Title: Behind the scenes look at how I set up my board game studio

Welcome in. I wanted to give you a sneak peek behind the curtain into my studio setup.
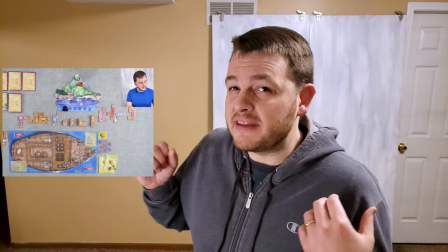If you watched my channel much before, you might already know that my playthrough setup looks something kind of like this, but this just doesn't magically happen.
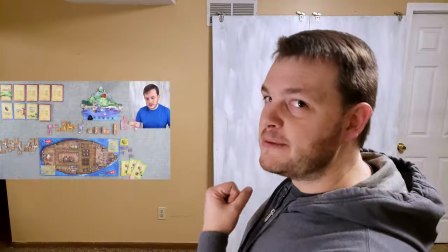It takes a lot of setup to turn what you see behind me into what you've seen on the screen before. So in this video, I thought it'd be a lot of fun to let you watch me do the setup and I was going to kind of talk to you about some cool stuff along the way. I really wanted to make this video for two main reasons. First of all, I personally love this kind of video. I love it when someone kind of shows you behind the scenes because we're so used to YouTube or TV or movies where we only get to see what they want you to see like through the camera lens. So it's always fun for me to see a video like this where you kind of get to see how everything pulls together. But the other main reason is I'm really excited to show you how I've made the equipment I have work for what I'm doing on the channel.
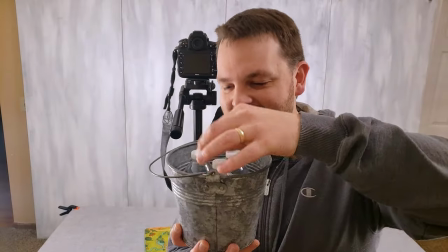Like when I started the channel, I didn't just go out and spend thousands and thousands of dollars on really nice equipment. I mean, I researched it. It's really fun to look into this kind of stuff. But I didn't just want to dump tons of money into the channel before I knew it would be something that would actually like make money back as a business. So it's kind of cool to look at like, oh, I got this thing from this time. I got this item this one time years ago for this. I'm using that for the channel now. But also right along with that, I want to kind of show you a glimpse into my mind of what I want to do in the future. Like there are some things I can show you that, hey, in the future, I'd love to buy this thing here that would make this part of the process. go a lot quicker. All right, that's enough talking for right now. Let me start saying that.
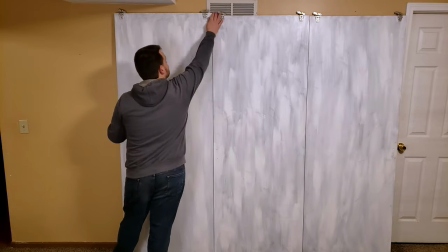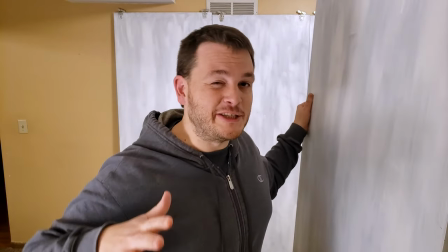I'm really proud of these doors right here. I used to film the first six months of the channel, which is filmed against this color of the wall, the paint up there.
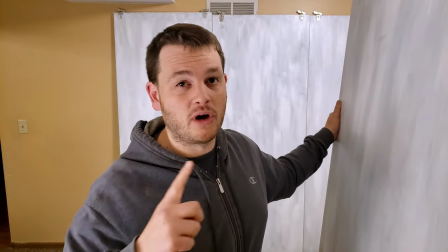And it's hard to tell in the camera because the camera can't handle that color of wall. If you look at my really old videos, the color's really wonky because it just confuses it.
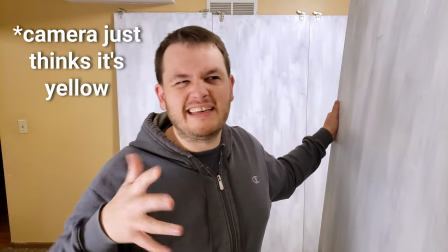It's kind of like a weird peachy, I don't know, tan-ish sort of thing.
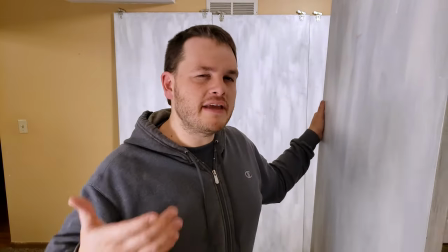It just really confuses the camera. I remember mentioning to a friend one day, I was like, I would love to have like a wooden backdrop or white, something like in the background.
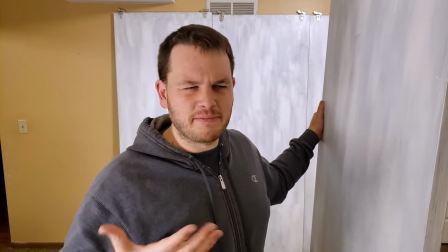If you ever see like wooden panels or something really big that would work, like, let me know.
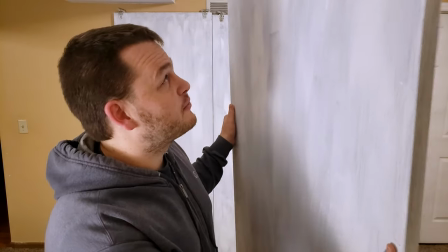It's like the next day she was like, I saw this on Facebook Marketplace. People are throwing away closet doors.
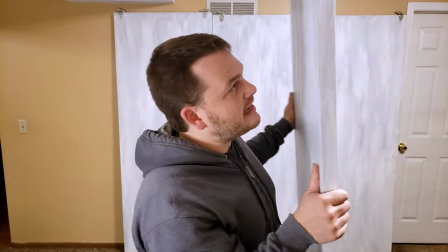These are just closet doors, like sliding doors. And they're kind of not quite the right thing on the back.
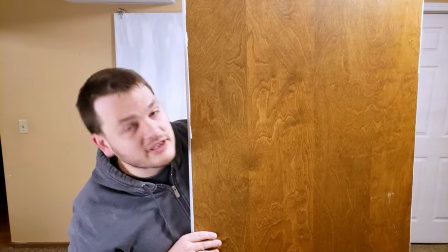If it was dark wood, I just would have left this dark wood and done this. but I don't know if you can tell on this, my phone camera, but they're like, kind of like blonde wood.
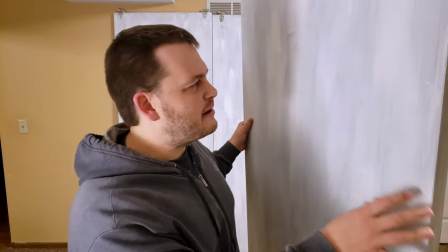So I got them and I had some white paint in the garage and I painted them white and kind of let, you know, a little bit of the gray show through so there's some texture.
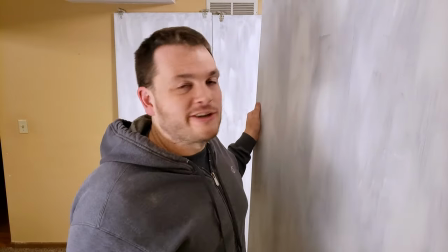So that's my background was free sliding closet doors from someone was throwing away on the side of the road.
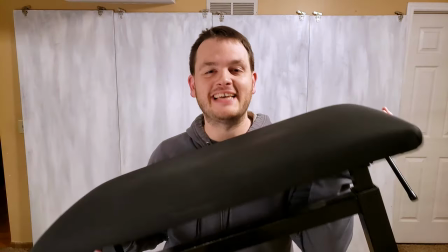Up next is one of the nicest piece of equipment in my setup. This is a adjustable piano bench. Yeah, I'm a piano player. So I had a really nice bench even before I start the channel. So this is what I sit on, which is actually really nice. I can change my camera height. If I want it to be a little taller, a little shorter, I can just like adjust the bend. It's randomly way nicer than what I need. But I had it sitting in the room right there at the piano. So I might as well use it for this too.
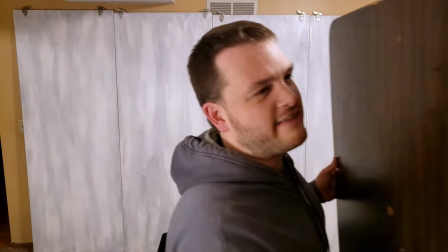All right, we're back to garage sale world right here. This lives in my garage sometimes.
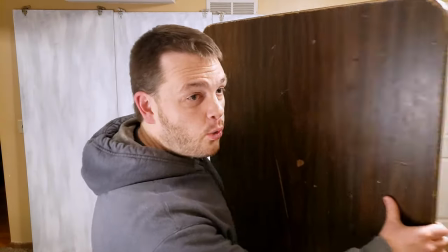This is a really nicked up, beat up, one of the old folding tables with the metal.
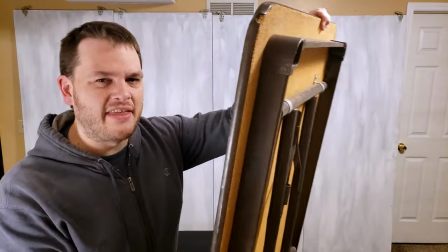It's like really heavy. I think it was like two bucks or five bucks at a garage sale.
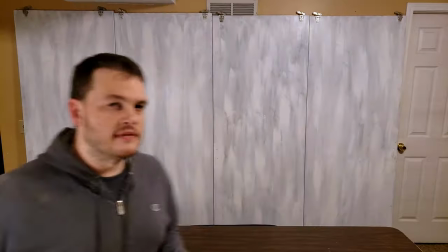And so, yeah, this is pretty sweet. Now, if you watched the channel before, you know the table there is not supposed to be brown. That's the next step.
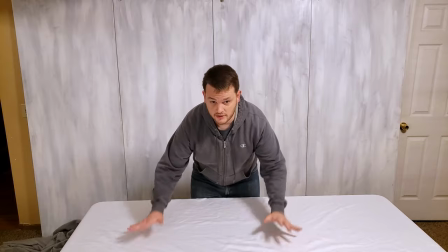This is literally not exciting at all. It's just a white sheet.
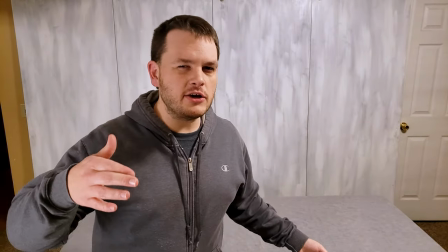I used to film on the white sheet for like a few videos. I just thought it was hard to deal with like the harsh light.
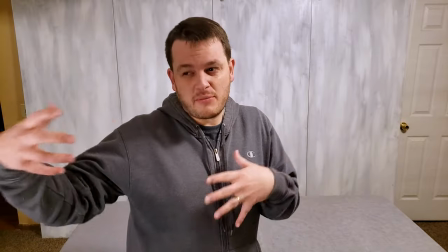Maybe like a really harsh white light, like your camera signs like overexposes things and things are blown out.
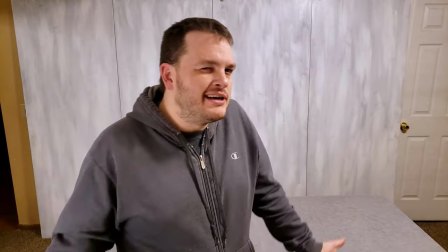So I decided the gray sheet was just a little easier on the eyes. The white's not bad.
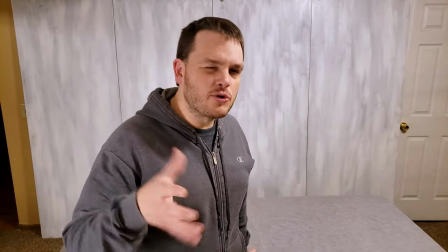I can see going back to that some day, but I think the gray is just a little easier on the eyes.
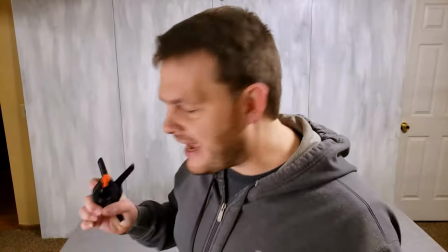Clamps. I have to have the clamps.